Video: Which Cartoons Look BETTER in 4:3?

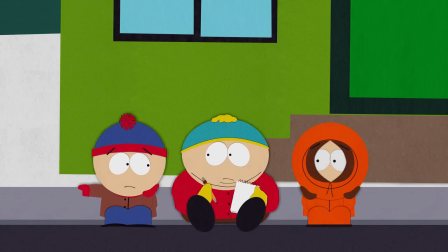Which I gotta say is a pretty fucking bizarre way to watch South Park and I kinda fucking hate it.
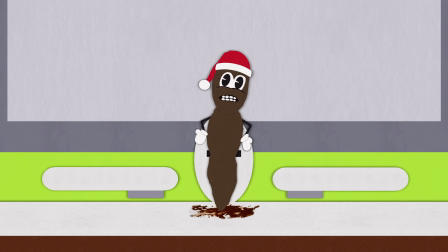Mr. Hankey should not be taking up my fucking screen this shit got me high.
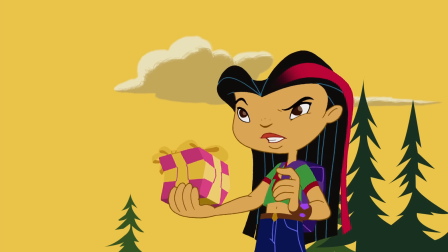HDTV means new resolution and new resolution means every cartoon is relentlessly saturated.
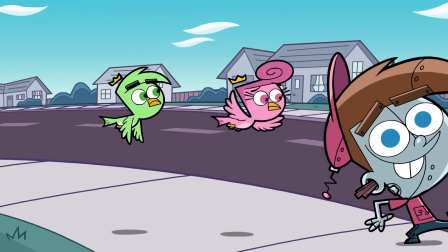It's what turned fairly odd parents from this to this and then this and then this.
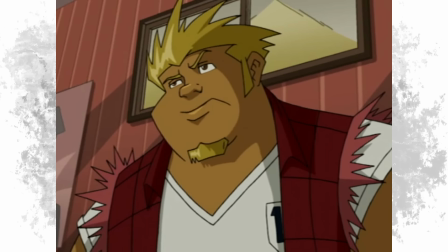I guess 4 by 3 since it's objectively the older format it's inherently nostalgic.
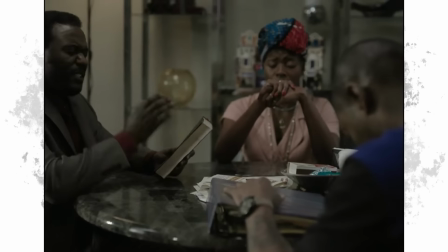The shows like Simpsons or even though it's not a cartoon Flatbush Misdemeanors will show flashbacks in that style to really put you in the mind of those eras.
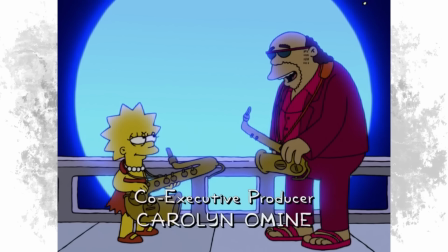Although in Simpsons case it is an 8 year old flashing back to the fucking 90s.
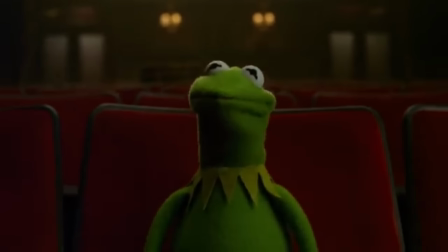Speaking of which I think the most recent memory that I have of aspect ratios being a big deal is when Disney plus first came out.
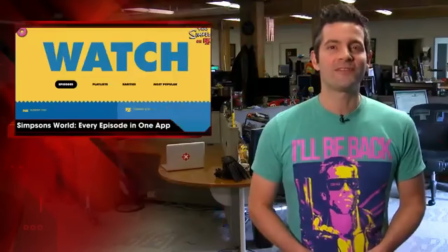For FXX and that Simpsons world streaming app on the FXX app they made these little
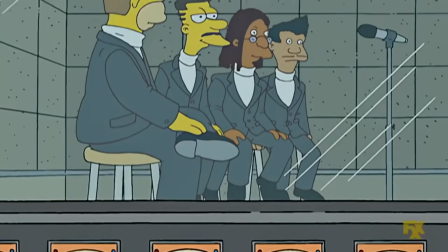remasters or whatever of the first 19 seasons where they zoom in and crop in order to make the episodes appear like they're in widescreen.
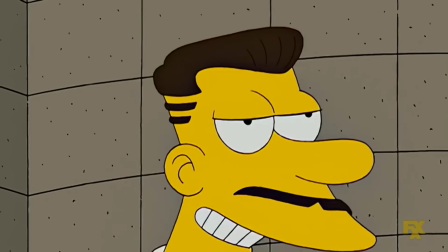My guess is because everybody has HDTVs now. They did this to Seinfeld too and I fucking hate it.
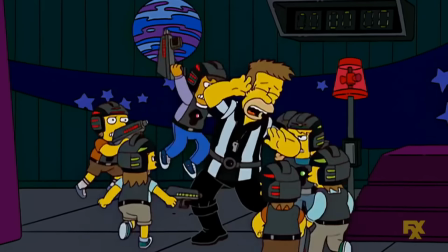It was stupid but barely anybody had that app but me. So nobody really cared except Simpsons fans.
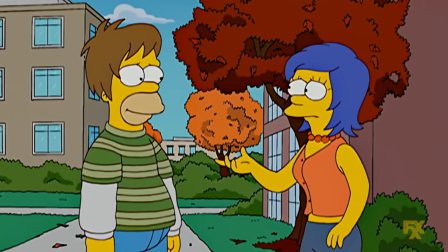So nobody really cared. When Disney Plus dropped, these were the versions that they uploaded. And it became the main way to digest the show unless you had the DVDs or files on you.
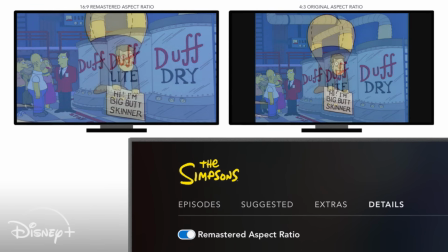And because of it, composition is lost. Some jokes that were told completely at the top or bottom of the screen are just gone.
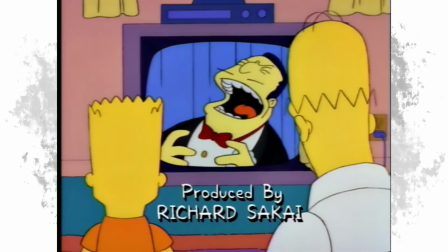We start to see it fundamentally ruin the cartoon in some ways. The Simpsons was always a show that really optimized all of the space that it had on camera since it's so gag-hanging,
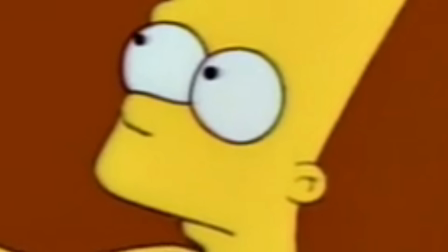aka the wrong kind of show to fuck with in crop.
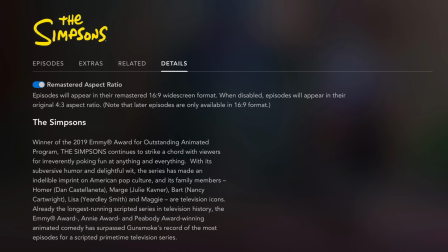This eventually leveled out and Disney gave everybody the option to switch between the 4 by 3 original aspect ratio and a new cropped widescreen one.
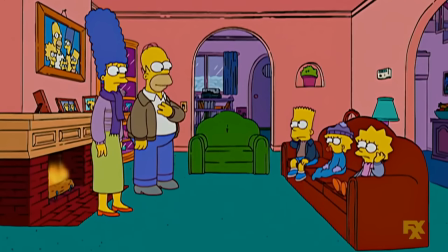If you're one of those people that prefers the widescreen render of the episodes, let me know why in the comments.
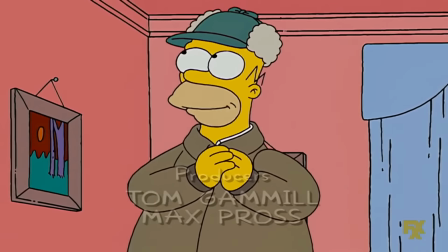I'm not gonna lie, I'm interested. I've never heard anybody that prefers it the other way. Now if I saw you on the street,
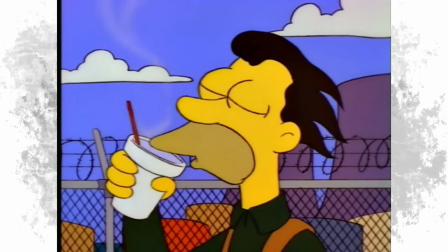I'd probably pelt rocks at you aggressively but that doesn't mean i don't care i think i said in that simpsons crossover video
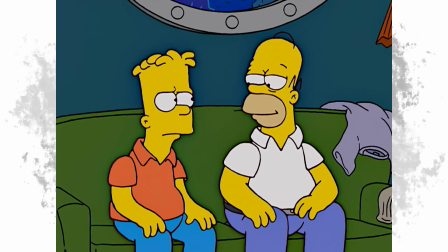but my personal favorite look for the show was that mid to late teens era still in 4x3 but colored digitally when the fox
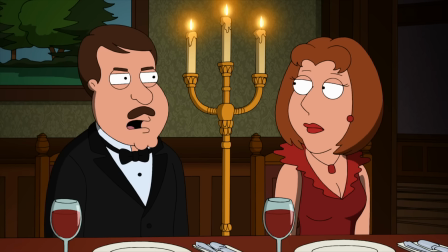cartoon switched to hd it's like all of them vowed to never touch a thick outline ever again but it's a shame because the cartoon is so
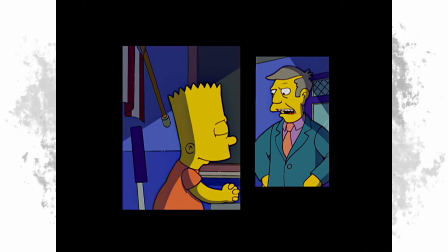cartoony by design it really lends itself well to it i really love whenever they shade stuff in this era too everything's just the right amount of saturated
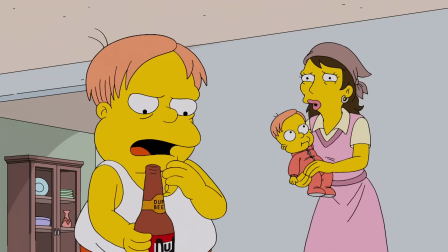hd simpsons is definitely the best the series has ever been animated. The character animation is something I really look forward to every Sunday.
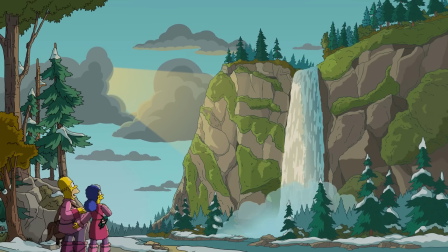And the backgrounds in something like pixelated and afraid could make a renaissance picture die of lead poisoning.
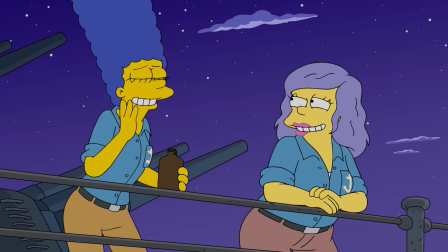And while I like the look of those 4x3 digital seasons more, I don't think the wider ratio does anything to the identity of the show.
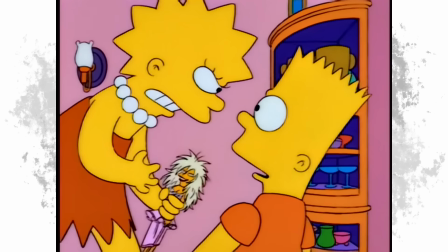At least not how I feel like it affects something like Futurama. The Simpsons has always been begging to be cinematic to be bigger.
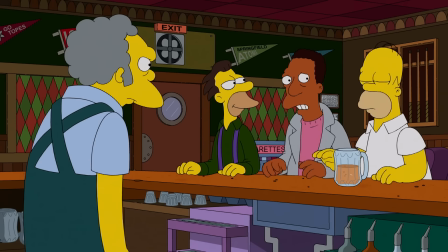So them expanding feels less like a drastic change and more like a smooth transition. And I think for that same reason I feel the same way about Family Guy.
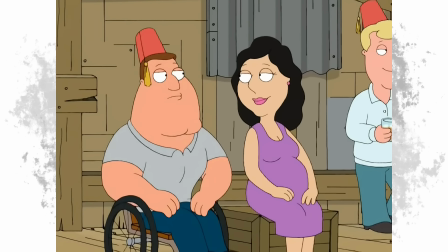Family Guy is one of the only cartoons that I know that specifically did an episode made just to try out the new format.
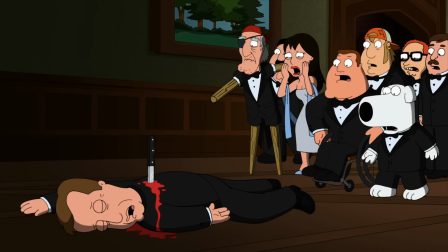Season 9's And Then There Were Fewer was produced with the intention to be a bigger kind of Family Guy story and test out how far they could go with the little extra real estate that they were given on the screen.
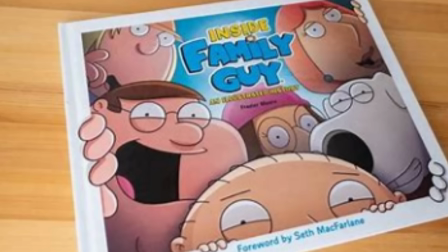Almost like a justification for the format shift. They say it in that Family Guy art book, which I can't take a picture of because I'm not home when I'm recording this.
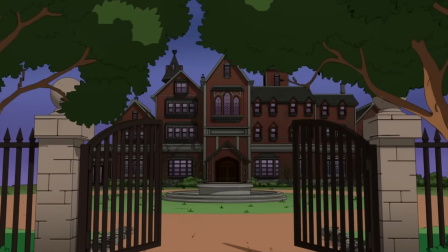I really recommend re-watching this one with that in mind. So much of it will make so much more sense.
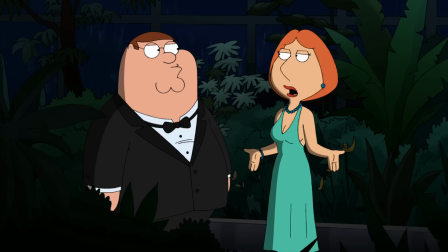But I I think since they did this, I never really thought twice about Family Guy taking that leap. It's the only show that made me feel like we were eased into it.
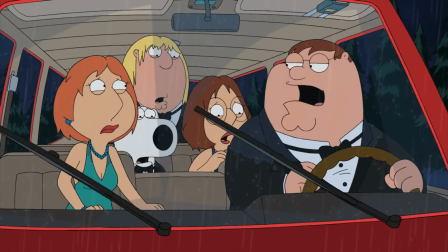Oh my god, Peter, back it up! Oh really Lois? I thought I might drive forward. I thought that might be a fun thing to do.
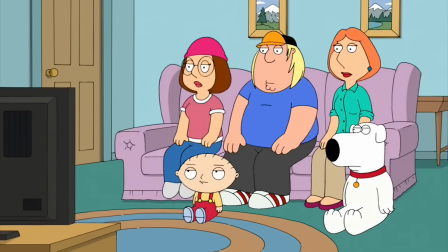Stop fighting!
And the following episode opens with this.
See, look. Here's what you used to see.
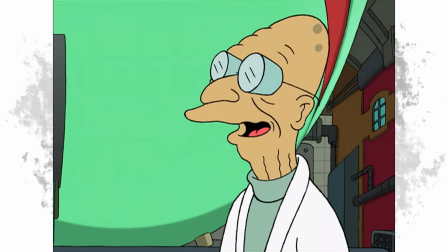Good night, Mike. Good night, Carol. And here's the stuff you missed.
I kinda alluded to it earlier, but I think Futurama's one of the ones that I feel like works best in 4x3.
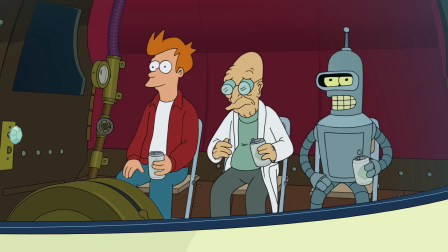But I also won't act like the widescreen ruined the show.
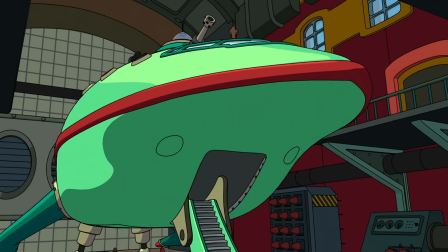I think the films, Bender's big sport especially, do a good job feeling big enough in scale to justify the jump to a more cinematic aspect ratio.
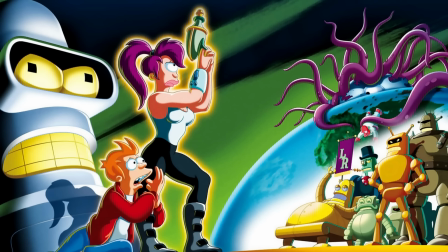Well, I mean, the first and the last one do. Billion backs, maybe? And honestly, I'm never watching Bender's game again, so I'm not even going to check.